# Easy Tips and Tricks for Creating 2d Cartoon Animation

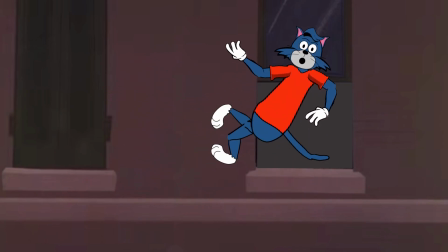0s
Welcome to Frady Cat Cartoons. In this video, I take you behind the scenes to see how I animated my last Frady Cat cartoon short.
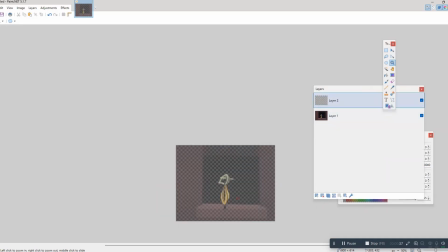8s
I'll show you what software I used and easy tips and tricks that I used to make animation in the simplest way possible.
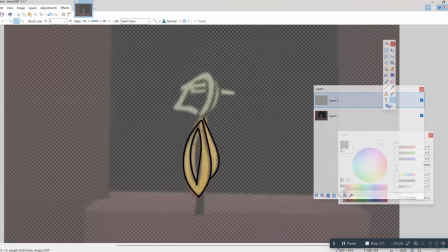15s
Because I hate thinking. It really hurts my head.
What's the matter with you?
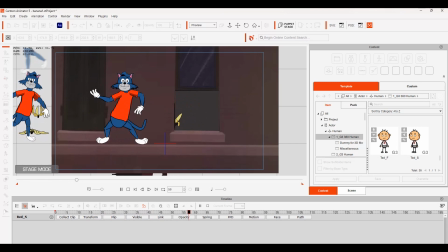20s I'm trying to think, but nothing happens.
I don't consider myself the greatest artist or animator in the world, and I don't have a lot of time,
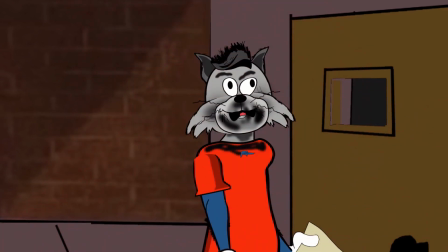27s
so I've had to seek out the easiest ways I could find to making my lifelong dream of bringing cartoon characters to life.
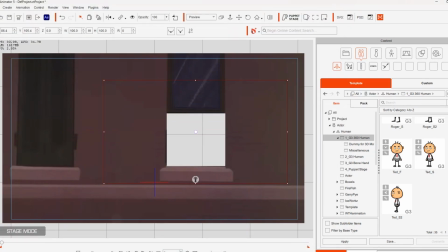34s
The easiest animation software that I found so far for myself is Cartoon Animator.
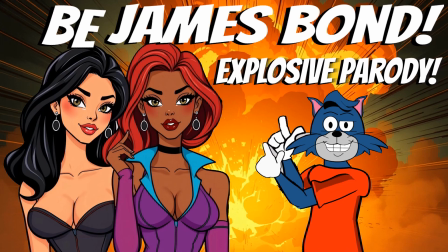39s
Well, let's start out with this scene from my cartoon, How to Be a Secret Agent Like James Bond parody.
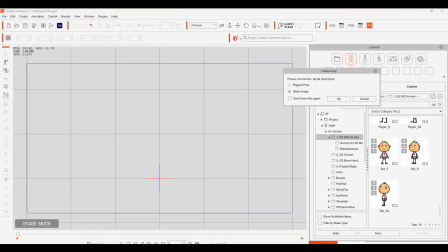45s
First, you have to build your scene in layers.
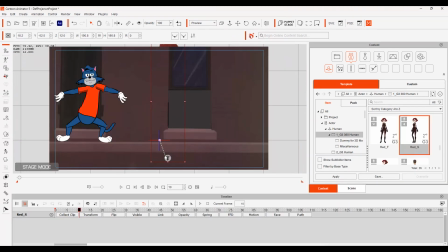48s
For this scene, I have the building image saved in PNG format, which allows me to cut out a hole for the window so the lady spy can peek out. She's behind the wall, and behind her is a black image to create shadows of the room she's in. Now that character came free in Cartoon Animator, at least I'm pretty sure she did.
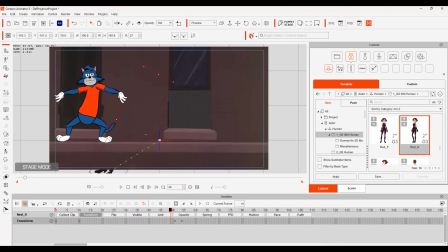68s
I don't think I had to pay for her. Now the cat, of course, is something that I made up. So I was kind of stumped on how to do this banana scene.
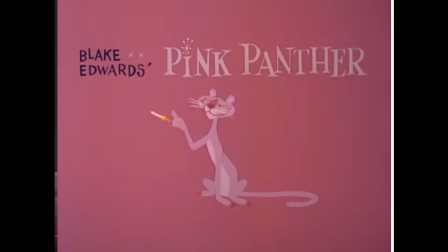77s
Since I got the idea from an old Pink Panther cartoon called Pink Finger, I just ran the clip frame by frame and copied each frame.
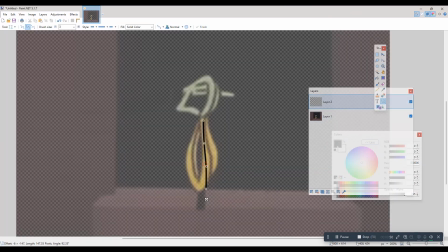86s
Then I opened up my free paint.net software and traced over each banana frame.
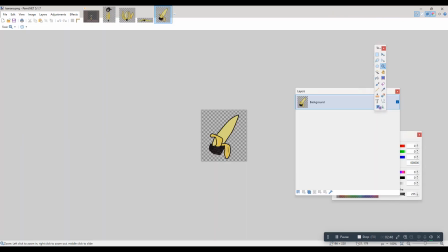91s
And that didn't take very long, as I only needed like 4 banana images in 4 different stages.
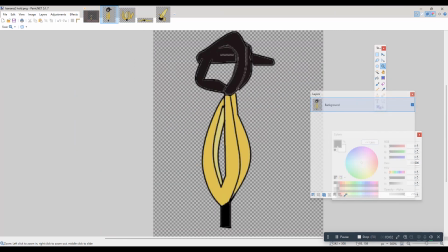99s
Well, in case you didn't notice, a lot of these clips are sped up just to save time.
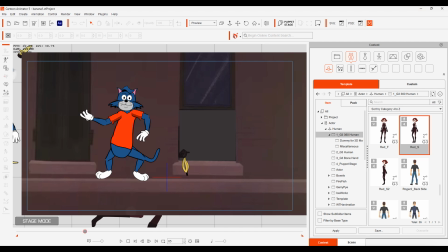106s
So the spy lady is a 2D figure. For the banana drop, there's 3 images. The banana she holds is just a flat PNG image. When she drops the banana peel, that's the second image.
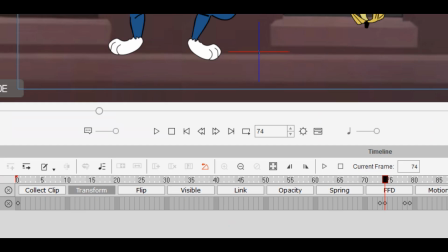118s
Then when the banana hits the ledge, it's the last PNG image. All that is represented by dots on the timeline.
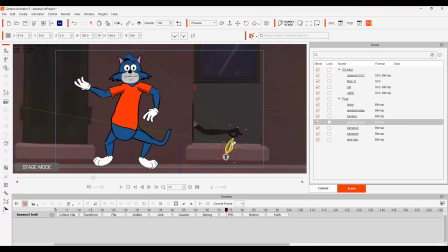125s
Under the Transform tab. So the first dot shows me the peel in her hand. On the second dot, I moved the first image away out of the edges of the frame, which is shown by a blue line.
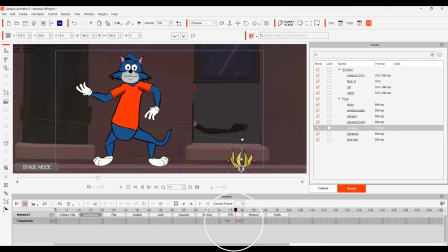138s
The next image pops in at the same time. Between that dot and the next one, the movement is recorded.
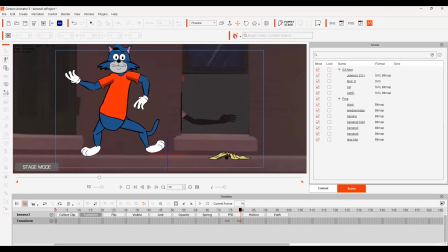145s
And then the last dot, I moved that image out, and the last showing the peel laying flat.
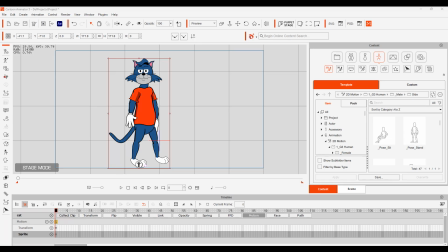152s You sure you know how to work that thing?
Cartoon Animator works with 2D figures, with bone structures and sprites.
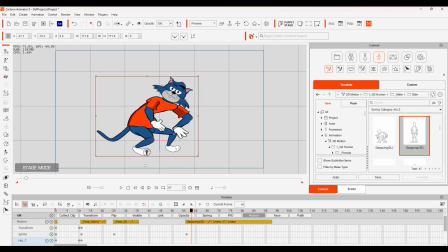160s
You can move the bones yourself or use pre-made motions. Now here's the thing that I have big issues with.
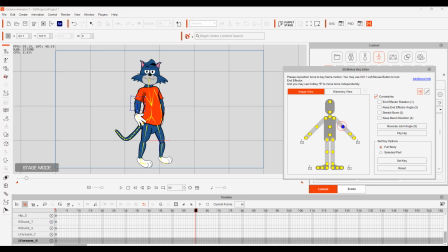167s
Now notice if you go too far down the timeline to make your next move, the character doesn't seem to move naturally.
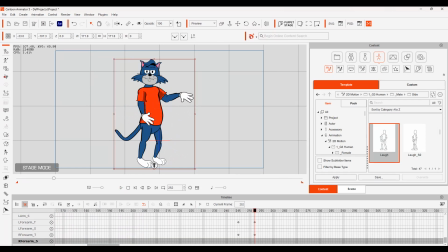173s
He moves like he's in some sort of weird time bubble. For more natural movements, use about 5 to 7 frames. You have to play with it, depending on what the scene calls for. Now sometimes it's easy to get movements on the timeline you didn't want, and one little extra dot can really mess things up.
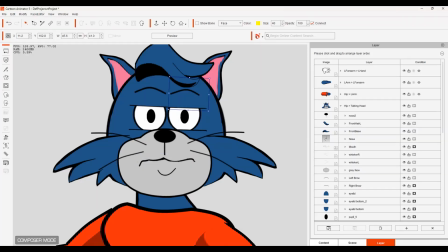191s Oh, that is pretty ridiculous, isn't it?
In order to put your character together, you need to go to Cartoon Animator's Composer mode, where you build the character's moving parts, line them up with the bones, and create sprites for the mouth movements.
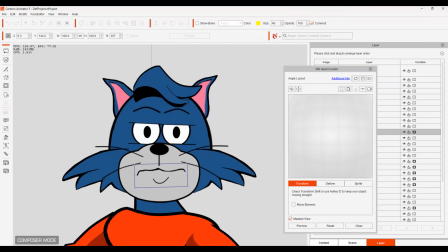206s
Okay, so now to create your own original character, you need a program like Paint.net to draw up the parts that make up your character.
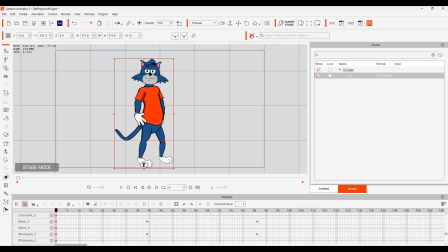213s
And then in Composer mode in Cartoon Animator, you can put the pieces together.
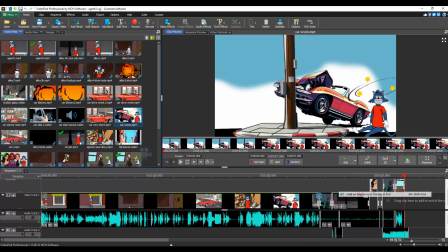219s
I use VideoPad and Video Editor to put my clips together.
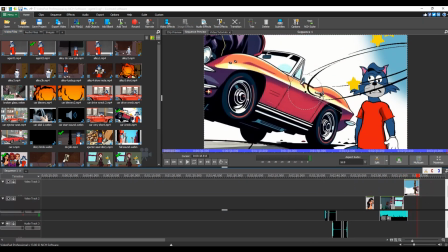222s
I can't say if it's the best program out there or not, but I do know how to use it, and it's not too difficult to learn, so I stick with it.
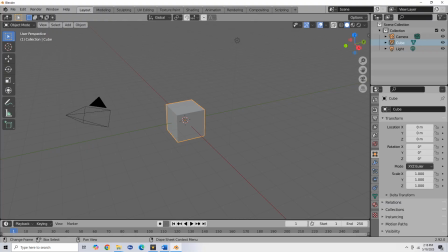229s
Now, instead of a paid program like Cartoon Animator, a lot of people like to use things like Blender,
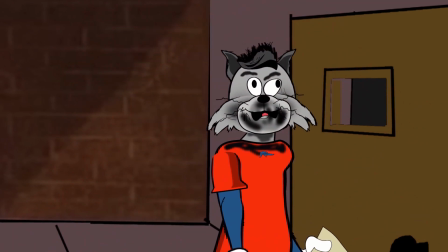235s
of course, but the last time I used it, my brain exploded. To do this scene, I used an explosion effects blast from Cartoon Animator's content store.
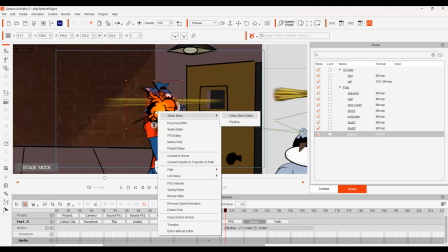243s
You put it where you want in the timeline, go to the action menu, and hit play.